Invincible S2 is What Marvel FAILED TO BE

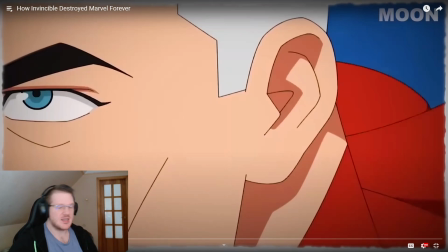0:00 Invincible season 2 is absolutely amazing, except for the part that he's with Amber, but that's a work in progress.
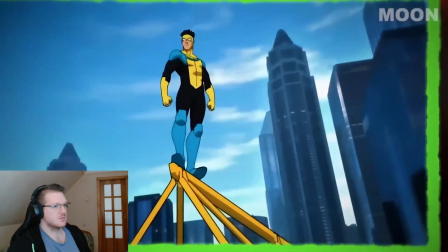0:08 Invincible is everything the modern MCU isn't. After an incredibly strong season 1 that set the ball rolling, the new season hasn't been putting any punches either.
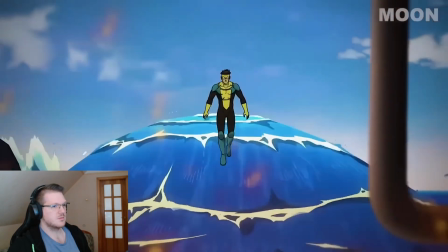0:16 It's bold and fresh take on the genre, along with it's incredible writing and twists, have made it an instant classic.
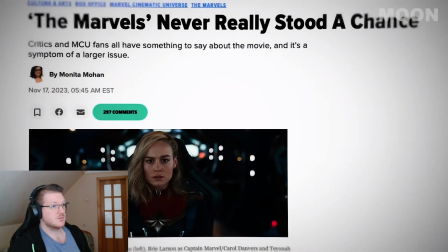0:22 When you compare it to what the MCU has been pumping out recently, the difference in quality is clear.
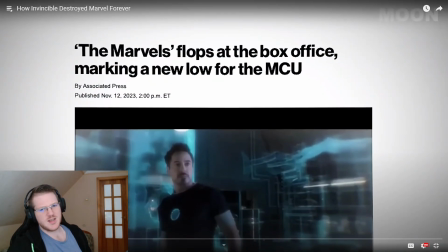0:26 Flop after flop after flop has proven they just would you say that invincible has twists i don't think invincible has twists honestly i think invincible just does a really good job at highlighting wrong decisions and how one decision
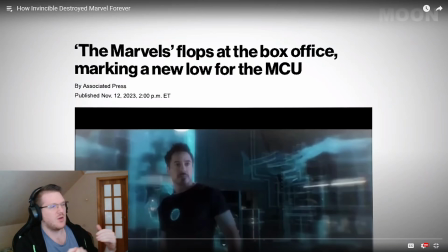0:45 can lead to a negative outcome and how negative things can lead towards bigger negative things and how indecisiveness can lead to negative things invincible pretty much is a story about people wanting to kind of do right but it
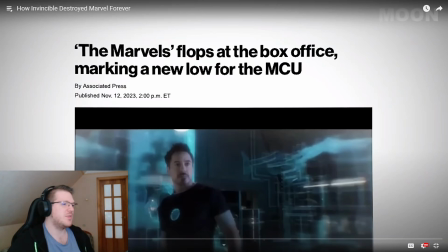1:02 leads to bad and bad things happen in general and that's what makes it really good because that's real life a lot of bad things happen in real life can't
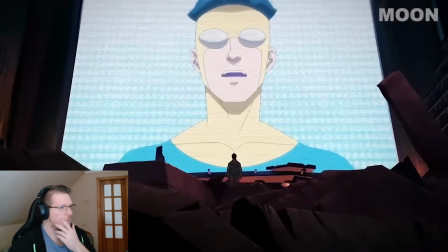1:12 learn that lesson and if it keeps on caring like this invincible is going to destroy the mcu watching dc and marvel films alone would make you
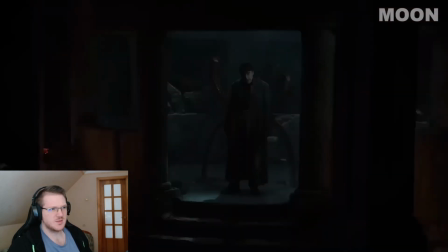1:20 think that the superhero genre is on its last legs same stories over and over again with awful characters and even worse writing is getting to even the
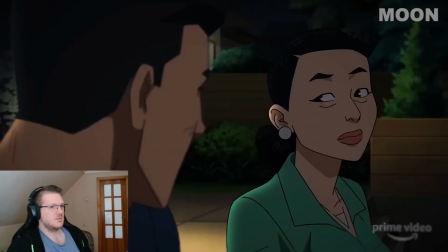1:27 most hardcore of Marvel fans by now. So what's Invincible done differently? On the surface, Invincible might look like any other superhero property.
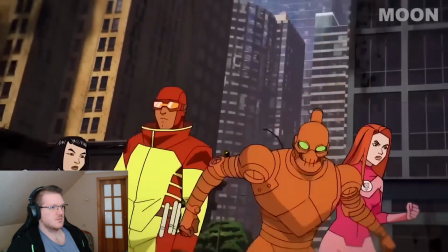1:34 Tons of the characters are clearly borrowed versions of other famous heroes. Omni-Man is clearly inspired by Superman.
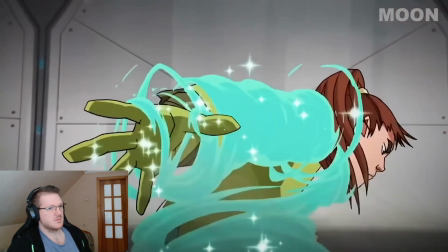1:40 Darkwing is a counterpart to Batman. Monster Girl and her transformation power is obviously drawing from the Hulk.
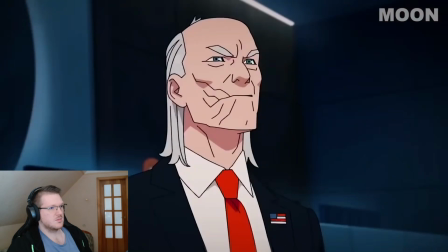1:45 Along with the characters, the world is clearly drawing from superhero tropes as well. Cecil and the Global Defense Agency fill in for the shadowy government agency putting the strings from behind the scenes.
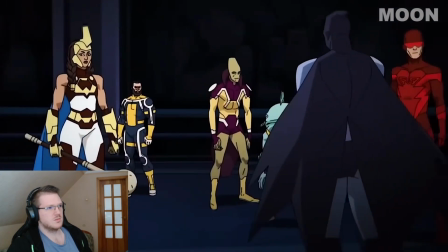1:54 All the heroes have their own secret identities as well if you can name a superhero trope it's probably in there the difference comes with what invincible
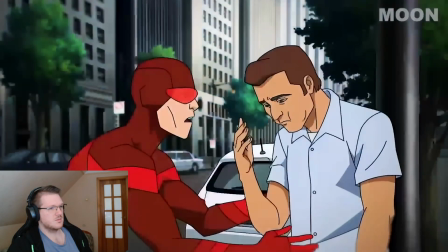2:01 and its writers have actually done with these archetypes and characters all the ingredients for a light-hearted fun comic book show are there and the first episode
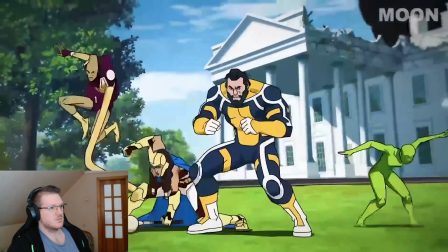2:08 makes you think that's all it's going to be with this cheerful version of the justice league facing off against two
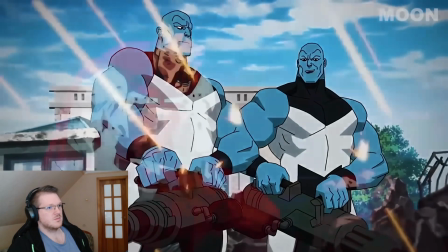2:13 cartoonishly simple and outmatched villains that is until its infamous ending mix r-rated
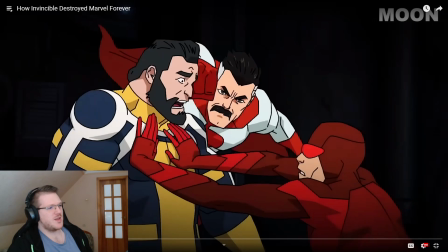2:17 violence are we sure about that because i don't remember the first episode perfectly but already from just this shot
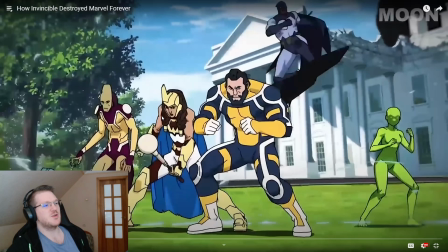2:27 this uh this thing happening in episode one you could already tell wait a minute this is gonna be different this is gonna be way different with omni man when the when the moment he makes his appearance you understand that
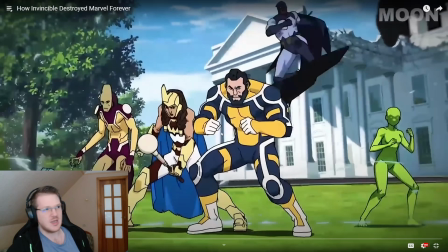2:43 this is not just another justice league ripoff that this is not super friends and company that this is something different that this is something else okay or was maybe that just me who knows right cartoonishly simple
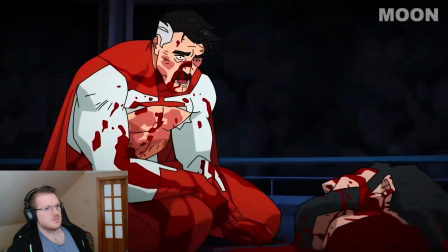2:58 and outmatched villains that is until its infamous ending mixed r-rated violence and colorful comic
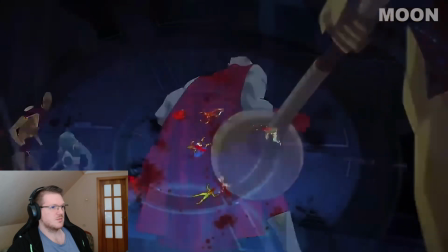3:03 book superheroes isn't completely unique but the execution is incredible the final scene for episode
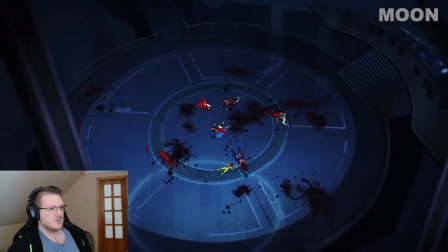3:07 one is a master class on how to shock the audience and give way to what's happening the music is also particularly impressive
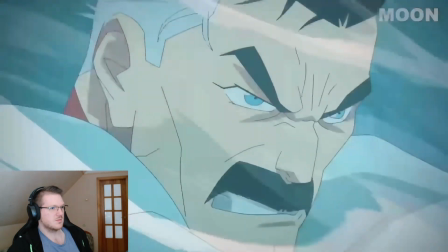3:13 starting out in usual marvel fashion with an ominous orchestral swell As the fight continues,
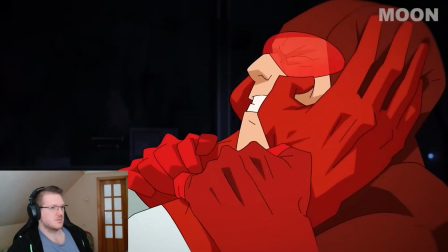3:18 it keeps building, just as expected. But once Omni-Man makes the first kill, it completely cuts out, leaving the audience alone as the carnage unfolds.
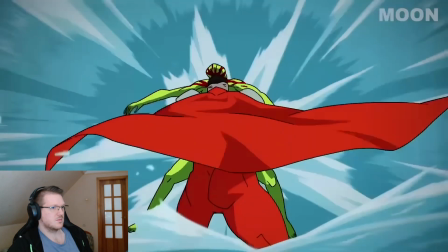3:26 It's this scene that illuminates one of Invincible's greatest strengths, and something that's clearly missing from the modern MCU.
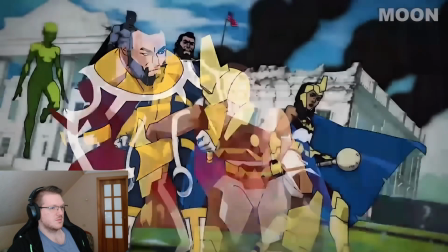3:32 Unpredictability and actual stakes. It shows the audience that nobody's safe. Characters which are introduced as the top heroes of the world get dispatched one by one.
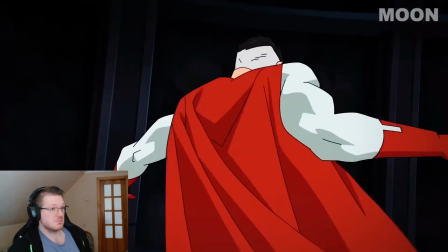3:39 While it's obviously animated and cartoonish, the violence is realistic in its speed and its impact.
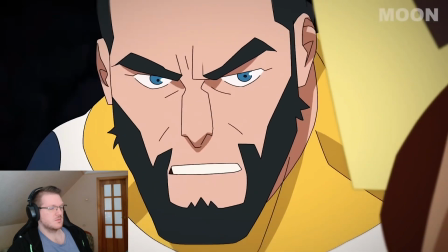3:44 It tells us that anyone could go at any time. Nobody is safe and real. Tangible danger is always around the corner.
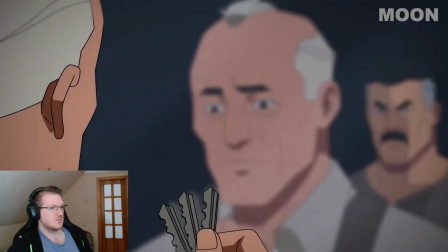3:50 And the whole show keeps this tension going expertly. An often underrated scene is when Omni-Man goes to see his tailor, Art.
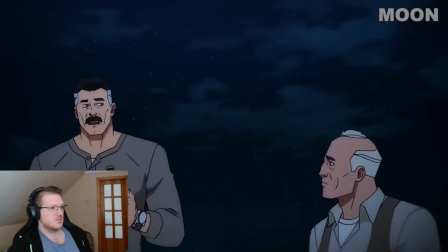3:56 Without any overt threats or menace, the point comes through incredibly clearly.
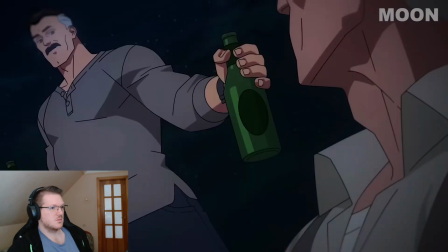3:59 Omni-Man simply flicking the top of a beer bottle is all Omni-Man needs to demonstrate the fact that he could end Art's life in a split second.
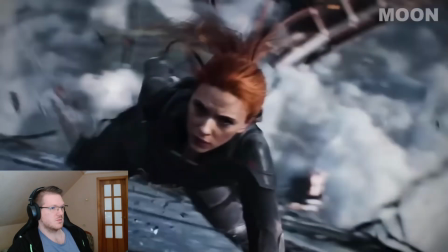4:06 It stands in stark contrast to the post-end-game MCU.